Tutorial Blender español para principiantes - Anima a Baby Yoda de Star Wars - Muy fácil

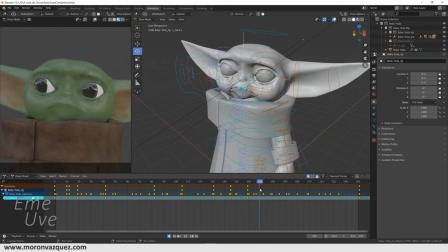24:47 Vamos a hacer el movimiento de la cabeza, donde tiene aquí, está esta parte. Voy a hacer que gire un poquito más, solamente un poquito más, para que tenga este, ya os digo, este movimiento de vida. Aquí, que se quede otro poquito más aquí. A ver, aquí, justamente aquí.
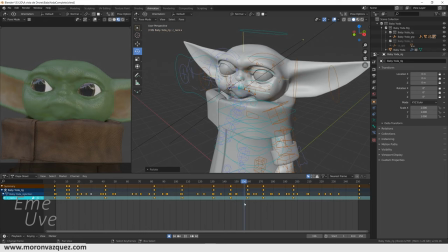25:06 Ya tengo aquí a alguien en la ventana y se está metiendo por aquí, pues vamos a poder oír la conversación. Bien, y listo. Y ahora en esta parte voy a hacer que ella se ponga recto, que ella mire hacia adelante.
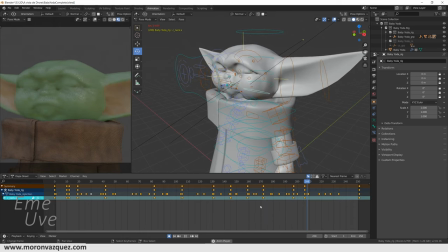25:20 Vale, entonces vamos a ver este movimiento y mira hacia adelante. Y vamos a darle un poquito que mire hacia abajo. Y él solo se va a volver hacia arriba porque tenemos el keyframe del principio. Pues mira, fijaos ya la vida que ha conseguido nuestro personaje.
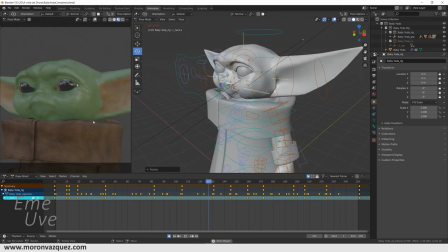25:36 Ya casi, casi que lo tenemos listo, ¿eh? Es muy facilito este tutorial y el acabado es espectacular. Y seguro que va a sorprender a todos vuestros colegas porque cuando tengáis esto terminado... A ver, es cierto que no habéis hecho el trabajo en 3D, pero en el cine todo el mundo no hace todas las cosas. No lo hace todo un tío. Uno se dedica a la animación, otro se dedica...
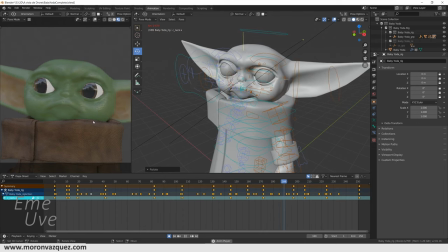25:56 Al trabajo del rigging, otro se dedica al modelado y cada uno hace unas cosas y por eso las películas pues, se pueden hacer, no tardan años en hacerse, ¿no? Bueno, años se tardan, no tardan décadas en hacerse.
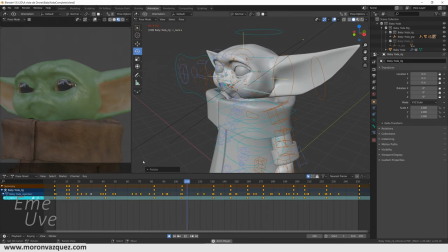26:07 Bien, a cada una persona le gustará una cosa, le gustará la animación, a otro le gustará el rigging y bueno, pues el tutorial de hoy va sobre esto. Pues eso, que podréis ver cómo podéis enseñar a la gente cómo estáis animando y cómo vamos aprendiendo aquí en el canal sobre todo estas cositas.
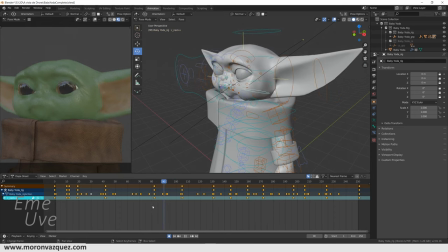26:26 Bueno, vamos ahora a animar los ojos. ¿Dónde apuntan los ojos? Yo voy a dejar esta parte, la voy a dejar sin tocar en todo momento, no sin antes venirnos al frame 0 y vamos a ver dónde se tocan los ojos.
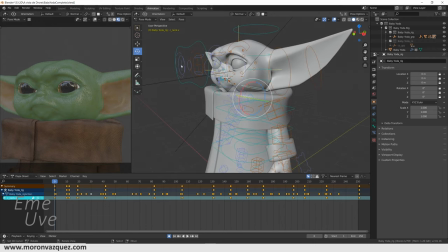26:37 Los ojos, tenemos estas dos opciones, estas opciones de aquí. Tenemos esta cruz, que es para mover los ojos independientes, de forma independiente.
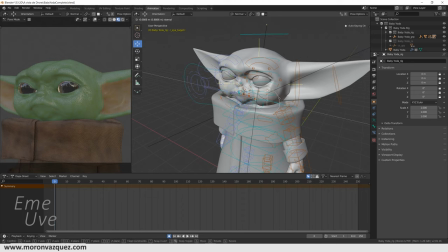26:47 A ver, ahí veis, para moverlo independiente.
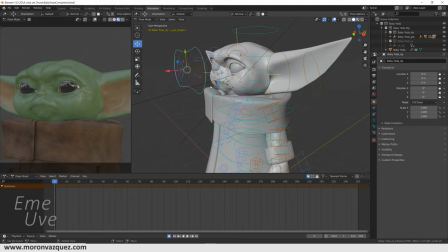26:52 Y tenemos esta especie de gafa que si la seleccionamos pues nos facilita el trabajo pues a la hora de mover los ojos pues que se nos mueven ambos.
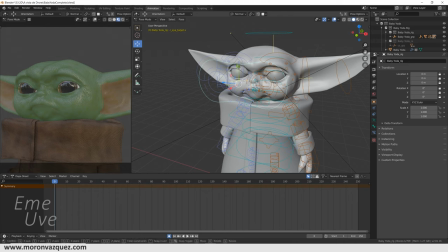27:00 Pues lo mismo en el frame 0, por ejemplo, vamos a cliquear aquí para tener esta opción. Bueno, hay que decir que había un comando que era ahí para la hora de insertar los keyframes, pero no me ha funcionado aquí en 281. Por eso estoy haciendo el tema este de clicar aquí, ¿vale? Para registrarlo. Bueno, no es ninguna cosa...
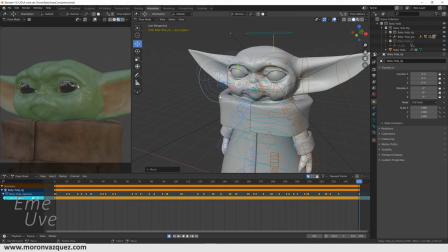27:20 Es relativamente y súper importante, pero bueno, sí estaría bien tener un comando para no tener que ir pinchando aquí, que se te puede mover un poco y joderte un poco la animación. Pero bueno, a lo que vamos. Los ojos hasta aquí yo no lo voy a mover porque la misma cabeza le está dando vida, simplemente está mirando algo que tiene delante.
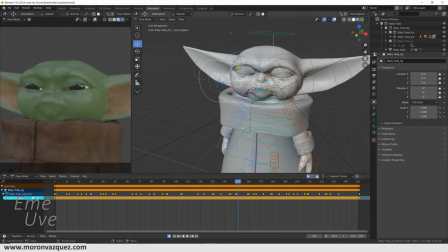27:36 Y en el giro sí. Aquí, por ejemplo, lo voy a dejar aquí, voy a dejar un punto registrado y aquí ya va a girar hacia este lado, hacia aquí. Vamos a verlo. Vamos a hacer que baje un poquito, como que está mirando
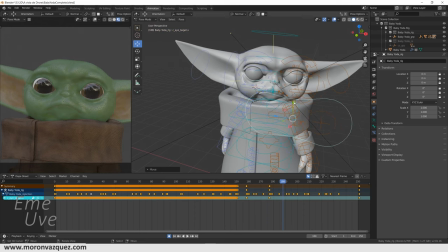27:59 así y más hacia arriba, de esta manera. Aquí lo voy a dejar todavía más a la derecha porque tenemos que tener en cuenta que ya los ojos se están poniendo en su sitio porque tenemos este keyframe al final, con lo cual siempre va a intentar ponerse en todo el tiempo al principio.
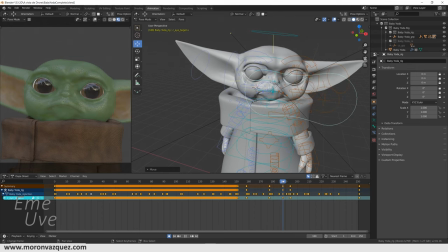28:18 Entonces lo que voy a hacer para que se mueva rápido y vuelva rápidamente hacia adelante es, nos vemos aquí, está todo mirando y aquí un movimiento rápido de ojos y se nos pone de frente otra vez de nuevo.
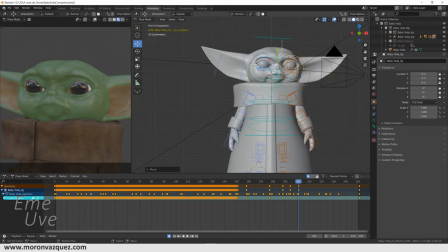28:30 Para ver si está de frente le damos al 1 y lo ponemos aquí de frente y listo. Vamos a ver el movimiento. Ahí está. Si os fijáis, ha girado los ojos antes de la cabeza,
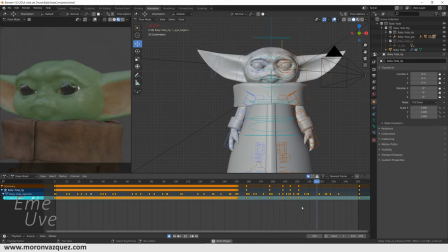28:45 que es algo muy típico en todas las personas a la hora de girar para ver lo que te va a venir. Antes de tener la cabeza girada, lo que tienes de frente. Y listo, ya tenemos esta parte realizada.